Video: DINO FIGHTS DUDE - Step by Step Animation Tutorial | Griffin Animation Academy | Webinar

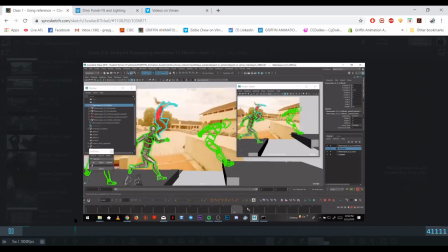(66:02)
Whereas a quadruped, the hips will be very similar, but they just have, you know, chest and arms they're walking on too.
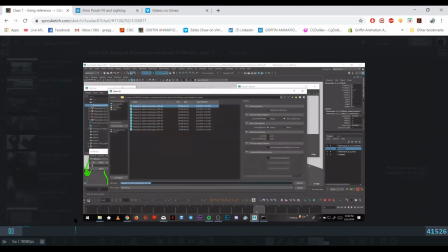(66:11)
Mm-hmm. But obviously they have the extra joint, the three joints, the ankle, which we don't have.
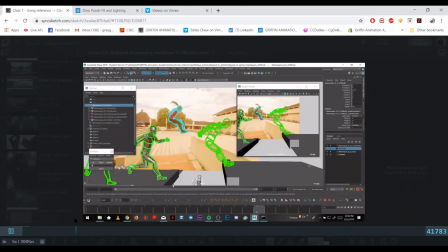(66:16)
Mm-hmm. But the hips essentially move the same in the way they step.
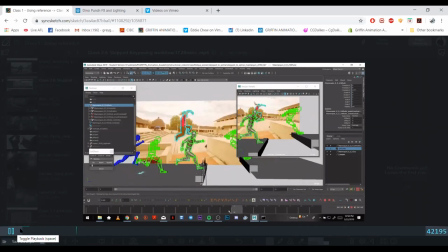(66:22)
And the first question was, how do you sell weight on a step?
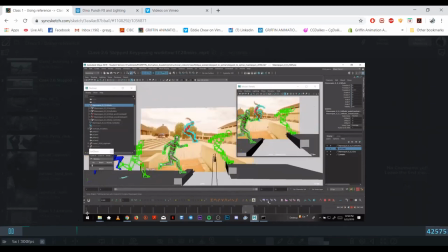(66:28)
Yeah, so I think when you're looking at reference, what do you look at to get, like, to see the weight and power?
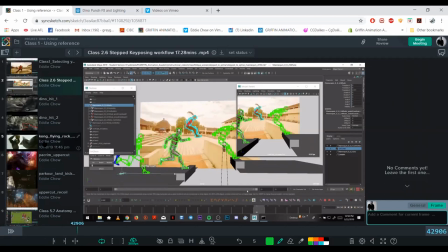(66:35)
Okay. Good question. I'm just going to jump out of this for a sec. Mm-hmm. Where can I...
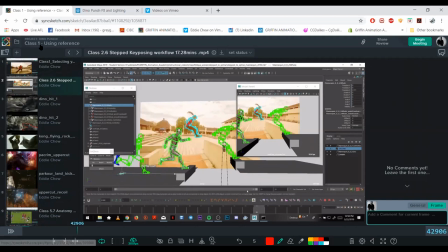(66:52)
I was going to say, it's all about the hip.
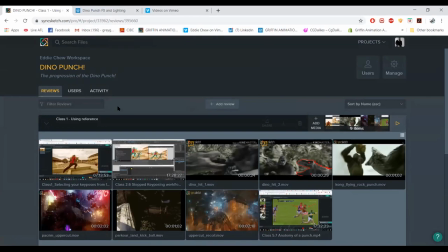(66:58)
So I always get everyone to sell their weight by having, say, a foot or an elbow. If it's leaning on something, it's bent. And then you, to sell the weight, you get the full extension. Mm. Like this one, for example.
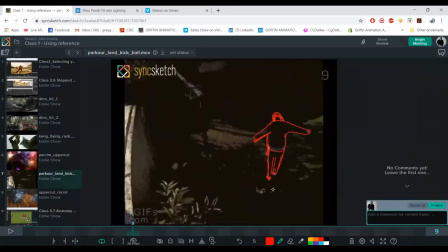(67:17)
So here,
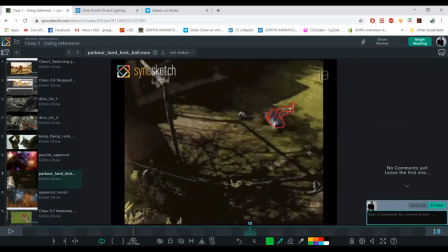(67:23)
your legs are straight. Actually, let's go to the, it's a good one.
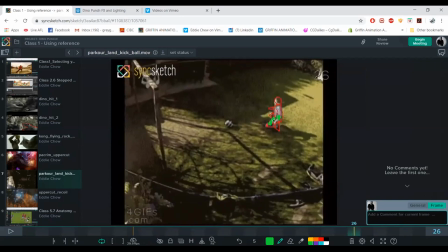(67:32)
So right now he's kneeling. So it feels like there's weight, right, being put down on his foot.
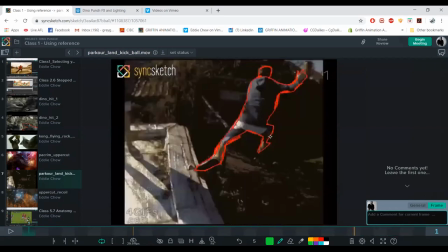(67:40)
But when he stands up, it straightens out.
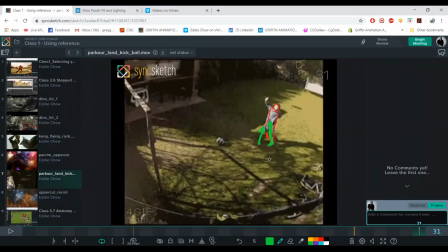(67:45)
And that's when you feel like, you know, the resistance coming up from it.
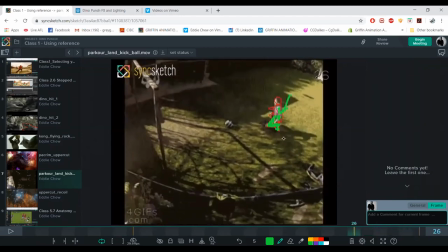(67:52)
So anything feels like there's weight on it,
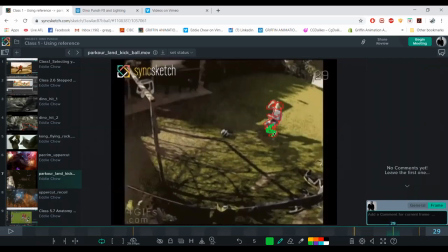(67:56)
elbows or knees, when there's a bend in your, say, your knee here, there's obviously weight, right? Because you're bending, but there's less weight on it once he stands up.
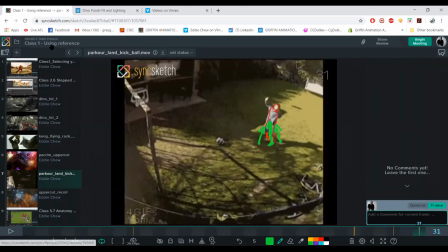(68:08)
So to sell that, say in, let's go back to that reference quickly of a line running.
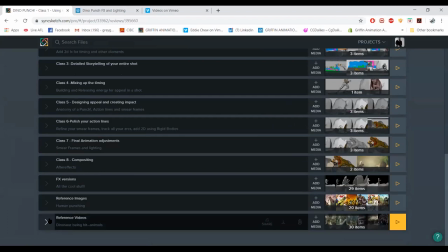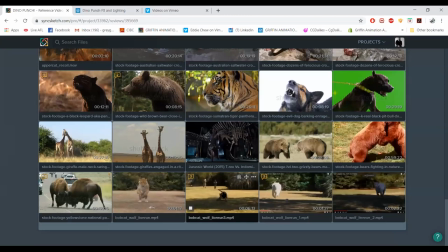(68:21)
Let's go to this one.
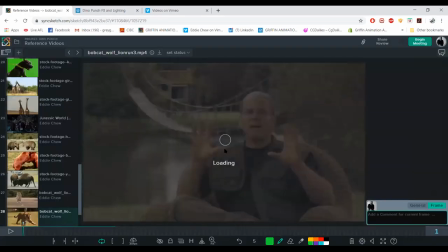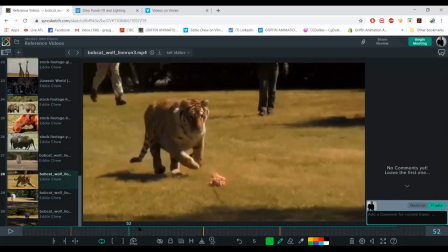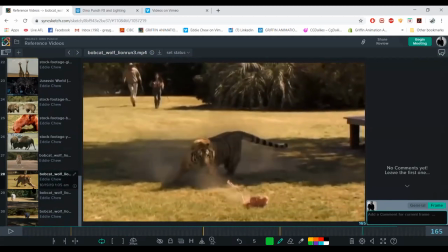(68:34)
Let's go that side one.
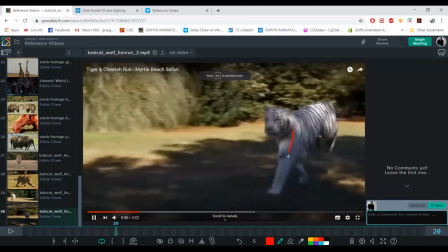(68:39)
So here's a good one. So there's no weight on this leg yet because it's dead straight, right? Because the momentum is like coming from there, coming from high. As soon as you go down,
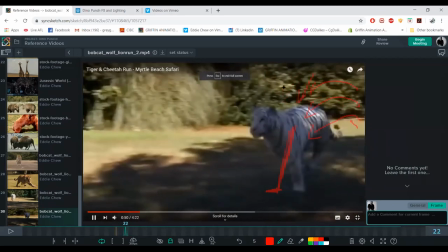(69:02)
well, he's running full force, but his chest goes down, and then there'd be pressure on the shoulder. Well, as he goes down, the shoulder will come up.
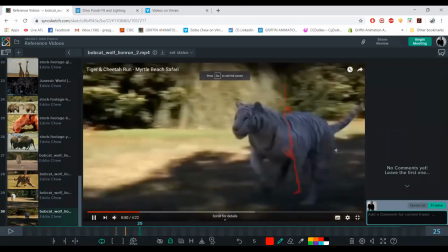(69:19)
Let's look at that back leg. Right, here we go. This one's a better example.
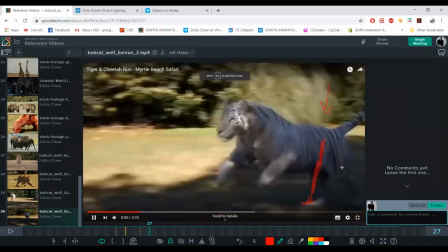(69:23)
Straight, coming down, hips are coming down. And then on the next frame, you can see it.
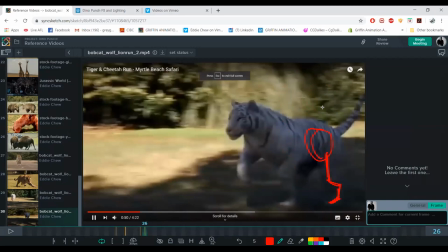(69:33)
It kind of looks like that. Because the hips came down, and when the hips come down, it bends the knee.
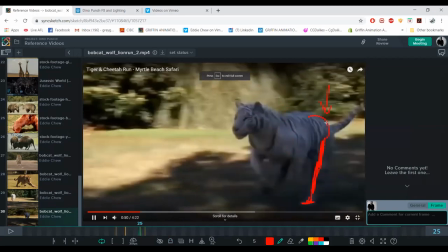(69:43)
Whereas the hips are higher, but it's still coming down.
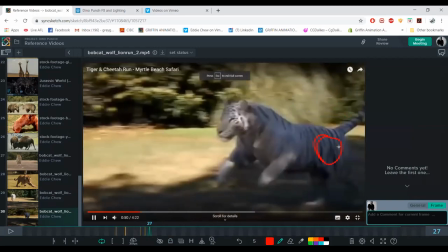(69:51)
And then here, it's lower again, so it's bent.
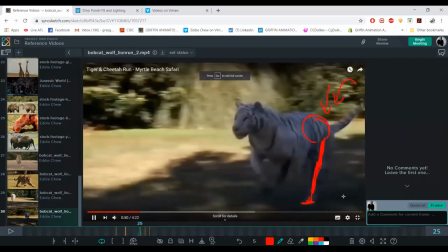(70:04)
Does that help? Was it Claude who asked that question? Yeah, he says, nice, gotcha, thanks.
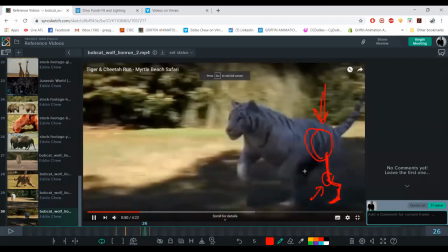(70:10)
Yeah, no worries.